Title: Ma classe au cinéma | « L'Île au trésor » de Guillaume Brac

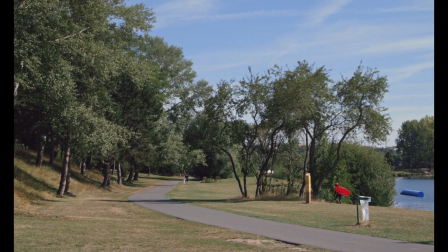24s
Pour le tournage de L'île au trésor, Guillaume Braque est resté plusieurs mois dans la base de loisirs de Cergy Pontoise.
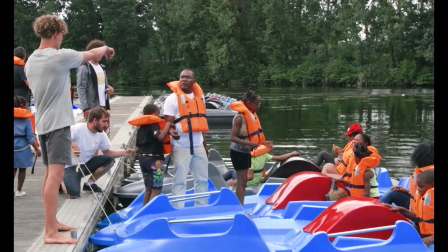30s
Sans scénario et sans acteur, avec un ingénieur du son, un chef opérateur et une assistante réalisatrice.
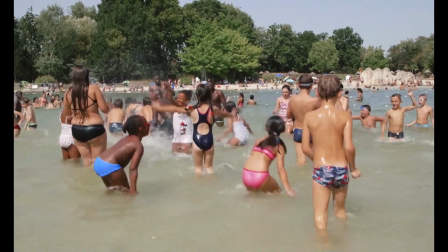38s
Volontairement, il s'éloigne des conditions de tournage professionnelles pour se tenir au plus près de l'amateur. Ce choix est directement relié à ce qu'il veut capter.
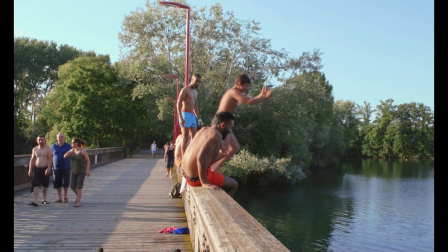45s
L'inattendu, la liberté, les moments creux de la vie qui sont pourtant pleins d'émotions. Pour improviser, Braque a une méthode.
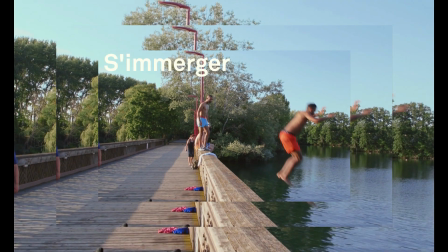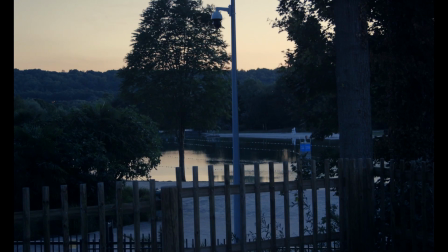59s
Avant de tourner, Braque s'est immergé seul dans l'île en prenant des notes sur ce qu'il voit et entend.
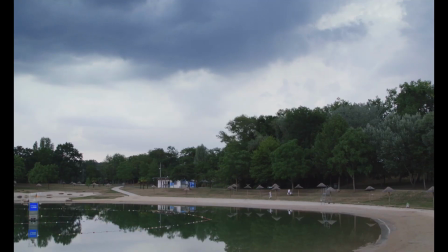64s
C'est un lieu qu'il connaît depuis son enfance et il ne peut filmer que ce qu'il aime.
Il découvre les personnes de la base, caissière à l'entrée, alors 15 euros, s'il vous plaît.
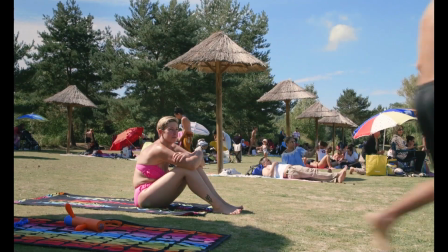72s
Enfants qui grimpent sur les toboggans, vacanciers autour des lacs, employés du snack, bureau de l'administration.
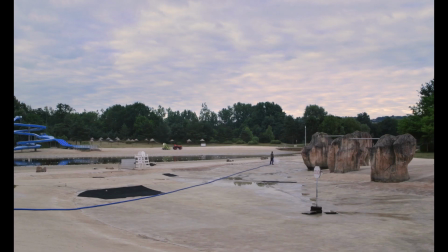78s
Il repère les moments qui se répètent, les arrosages du matin, le petit train,
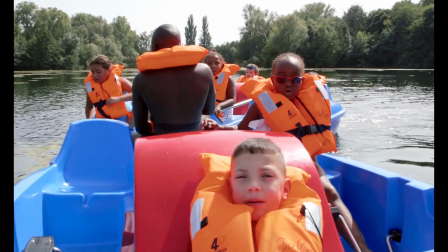84s
l'arrivée aux caisses, les pédalos et même la tyrolienne.
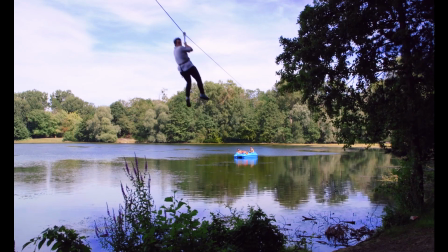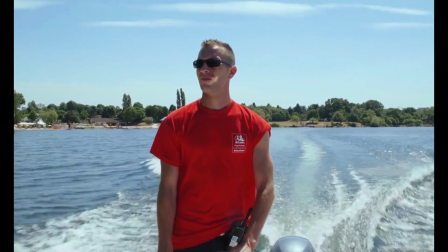95s
Il ne suffit pas de parler à quelqu'un pour avoir le sentiment de le rencontrer. Il faut se rendre disponible, ne rien lui imposer, écouter.
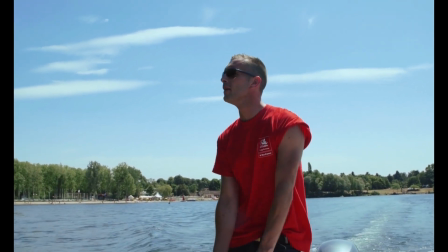102s Bon les enfants, je vous rappelle que la baignade est interdite. Hein. Non, mais le jeune homme, il est tout trempé là.
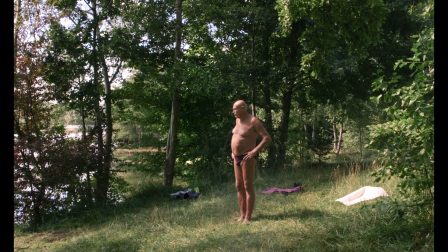109s
La rencontre avec Vladimir, l'homme au cygne, est presque entièrement silencieuse.
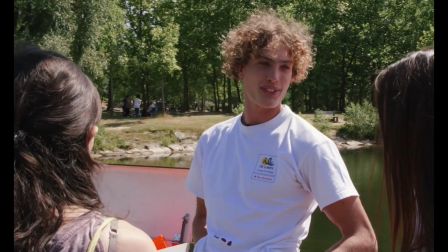116s
Celle avec Jérémy est beaucoup plus bavarde.
Ah, je vous demande ça, mais si vous voulez, vous pouvez rester ce soir, nous on va au téléski. Abder, l'homme à la pince, ne parle pas.
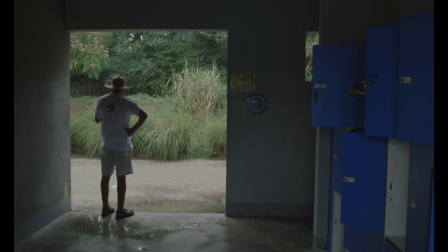124s
Et pourtant, le spectateur a l'impression d'être avec lui sous la pluie lors d'une pause cigarette parce que le plan dure et la caméra le laisse bouger.
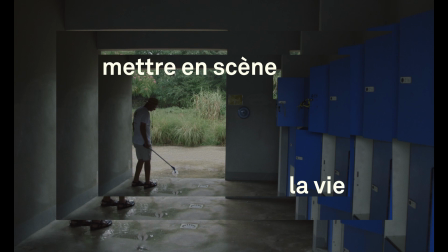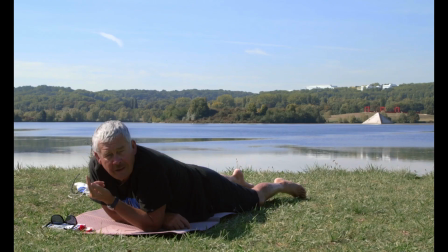142s
Chaque rencontre est mise en scène différemment. Patrick est allongé et l'image ressemble alors à un tableau avec ses trois bandes. Lui en bas, l'eau au milieu, le ciel en haut.
À 20 km de Montauban, il y a une ville qui s'appelle Montclar.
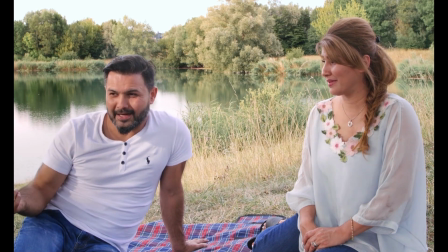156s
Le couple afghan évoque aussi la peinture, et en particulier les déjeuners sur l'herbe.
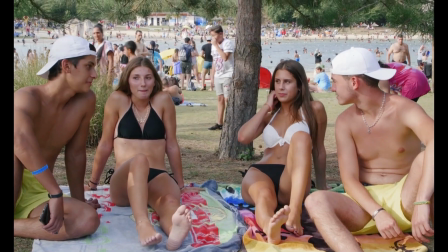161s
Aucun témoin n'a reçu d'indication de dialogue. Pour la scène de drague, les quatre ados parlent comme ils en ont envie.
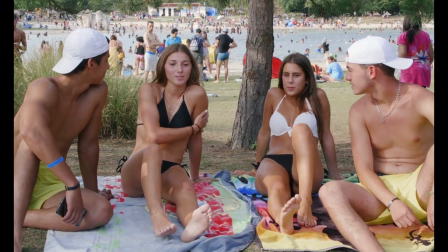166s
La seule contrainte vient de la mise en scène. Ils ne doivent pas déborder de la partie du cadre qui leur a été donnée.
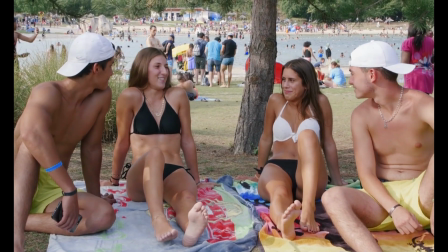172s Bah, tu leur passes ton snap. Non, ça te dérange aussi?
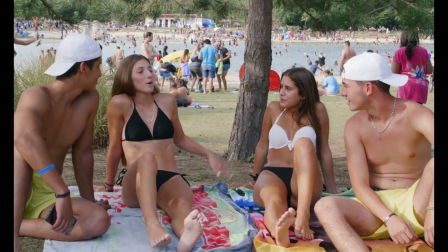176s Je sais pas. Moi, perso, je les donne pas après, je sais pas.
Braque intervient aussi au montage.
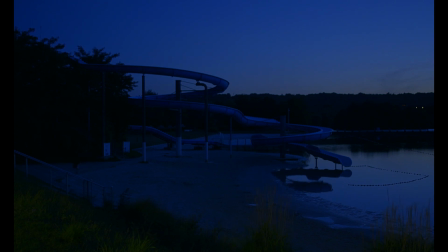181s
Il garde le son des entretiens pour des associations inattendues. Le spectateur doit se poser des questions.
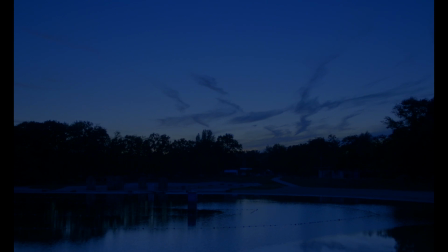186s
Pourquoi ces plans de parc vides quand Jérémy parle de plaisir?
Et si t'as une envie, si t'as une idée qui te passe par la tête, t'as un truc, tu sens que ça va te stimuler, que tu vas rire aux éclats, et alors il faut le faire,
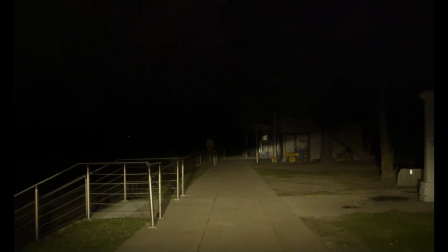197s quoi.
Pourquoi ces routes de nuit alors que Bayo évoque ses persécutions en Guinée?
N'ose pas, c'est la dictature.
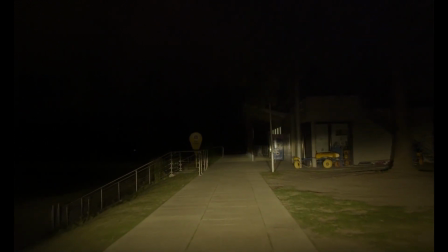202s Je suis monté, porté disparu. Porté disparu.
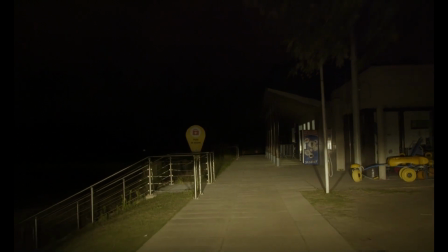207s
Filmer est un geste de respect. Et avec le respect vient la liberté.